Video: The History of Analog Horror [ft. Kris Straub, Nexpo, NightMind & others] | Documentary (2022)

I think if i go i'm allowed to go wide with it a lot of horror for me is about coming to distrust the things that you put a lot of faith in and a thing where you don't know how you would
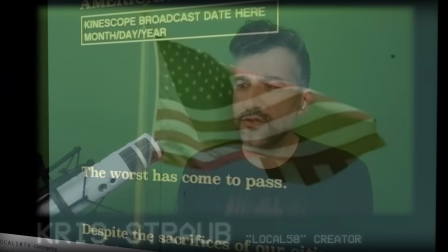40:49 respond if this uh structure that you believed and put stock in
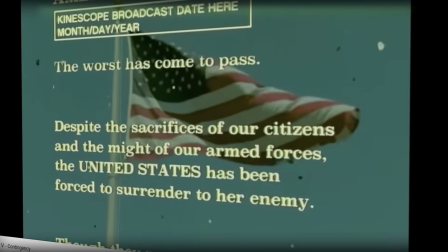40:54 for your whole life uh you came to realize that it did not work the way you thought it did and in in discovering that can you go back to believing in it, you know, because it was easier then. But I don't think that you could, and what do you do then?" Younger viewers have been overstimulated by the excess of modern digital media,
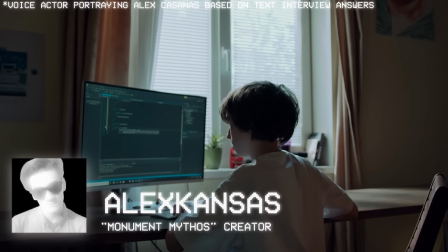41:15 so videos that resemble VHS tapes or vintage broadcasts are very refreshing.
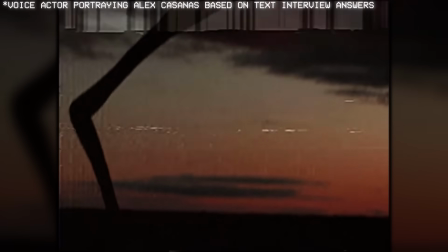41:20 Analog television and technology works well in conveying terror because it leaves so much to the imagination.
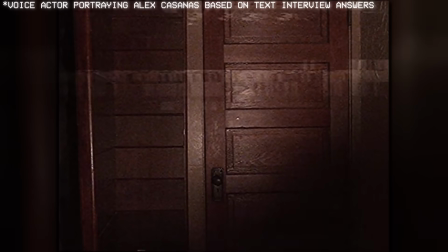41:26 Its low resolution conveys just enough visual information to disconcert the viewer while maintaining enough ambiguity to stimulate their imagination.
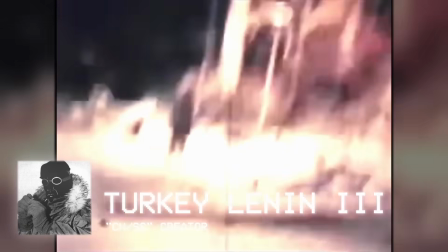41:35 It kind of ties in with those cryptid videos where you see, oh, it's a fuzzy video of Bigfoot,
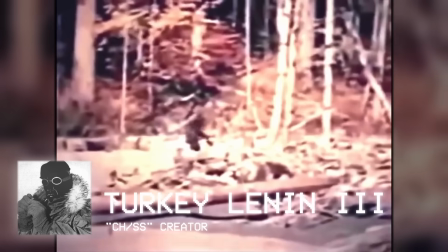41:41 very low graphical resolution video of a UFO or aliens or whatever.
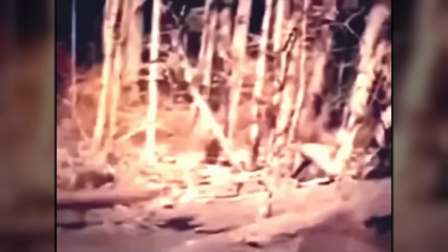41:45 The more resolution you get from a video like that, you wouldn't see a scary video saying Bigfoot caught on 1080p.
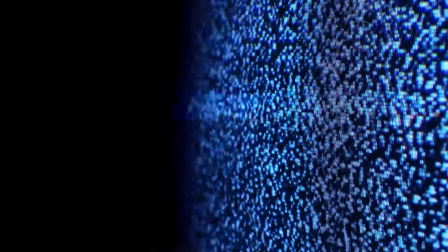41:54 That's not scary. That's just, you know, a video. It gave me a lot of things to play around with because if I had like a normal,
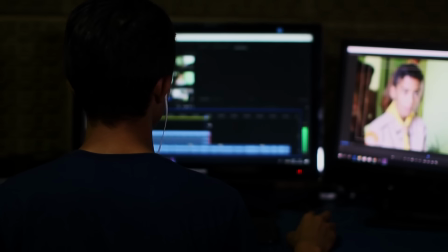42:03 like modern aesthetic, I just filmed it, edited it, and then just post it. That's it, right?
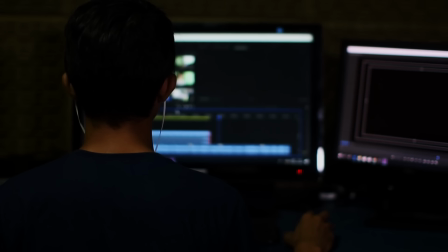42:08 I tried that before. It was boring. The process was boring, you know?
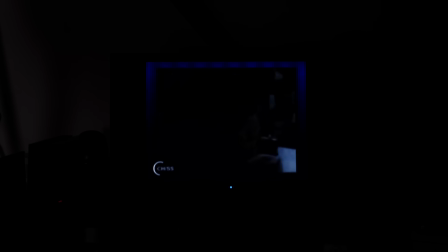42:12 But once I had, like, I needed to make it look like an aesthetic, then I found there was like a challenge there that actually, like, became fun. It became like a process that I was engaged with. Creators like David Cronenberg grew up in the age of analog technology and remember being scared of their television,
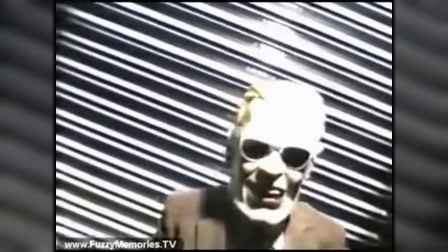42:29 or perhaps seeing the Max Headroom incident, as I suspect the creators of the Wyoming incident do. Those who view it as a way to evoke childhood fear, or as a window into a bygone age, and even into the ephemeral nature of life itself.
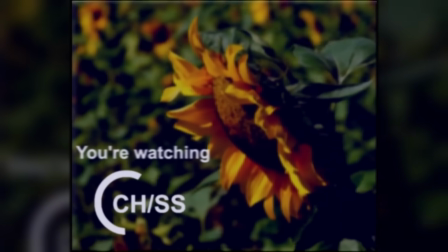42:43 Or beyond that, as we just heard, some filmmakers and artists feel that it's a unique framework and aesthetic to design new types of stories and play with immersion and expectations.
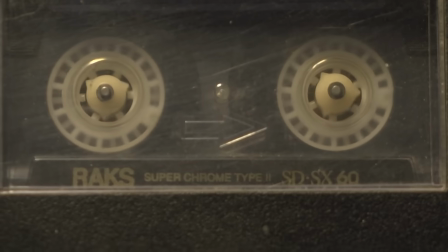42:52 It's about the nostalgia of a pre-internet time period, the ominous rough aesthetic, the immersive,
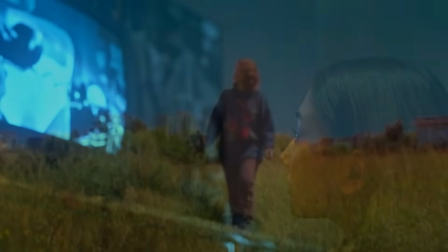42:58 unique storytelling, and blurry childhood memories. In terms of analog horror and childhood, it's very evocative to me of, again, I come back to the word trust, but it's the idea of when you were a child, television is sort of a babysitter, but you assume, and maybe kids take that for granted, but you assume that it's been vetted in some way that somebody who put this out there knew that i could be watching it as a nine-year-old and um they took care to put the right kind of thing in front of me
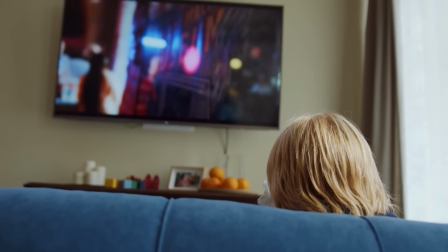43:39 and occasionally you would run across something as a kid that you're not supposed to
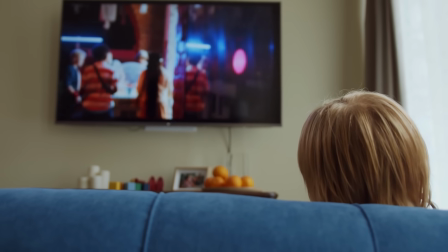43:45 see and it would stick with you it would scare you or at least you didn't understand what it was and And that, I have examples from my own childhood that, that like sit with me and, and upset me that, you know, it wasn't like I saw a scary movie. It was more like, I don't know what this is on the screen being shown to me and I don't know why I'm being made to see it. I don't know, like I assumed there were steps before this could get to me, but there are none.
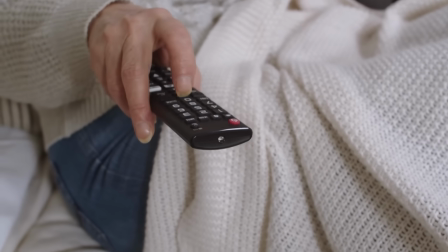44:15 I turn the TV on and eventually I'm going to see something I don't understand.
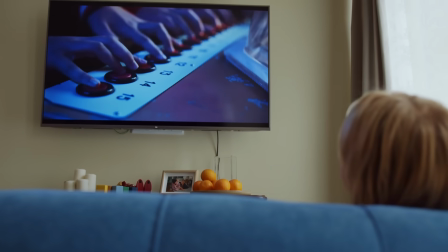44:21 And depending on how young you are, you may not even be able to express that to an adult and say, what was that that I saw?
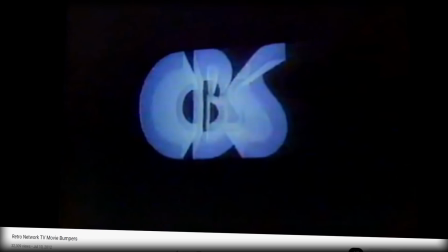44:29 Why do they do it that way? You know, the bumpers at the end of a show, right?
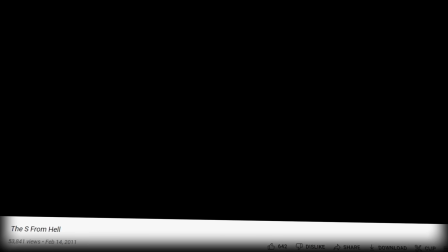44:34 And there's a documentary about this called The S From Hell, which is very short and very interesting.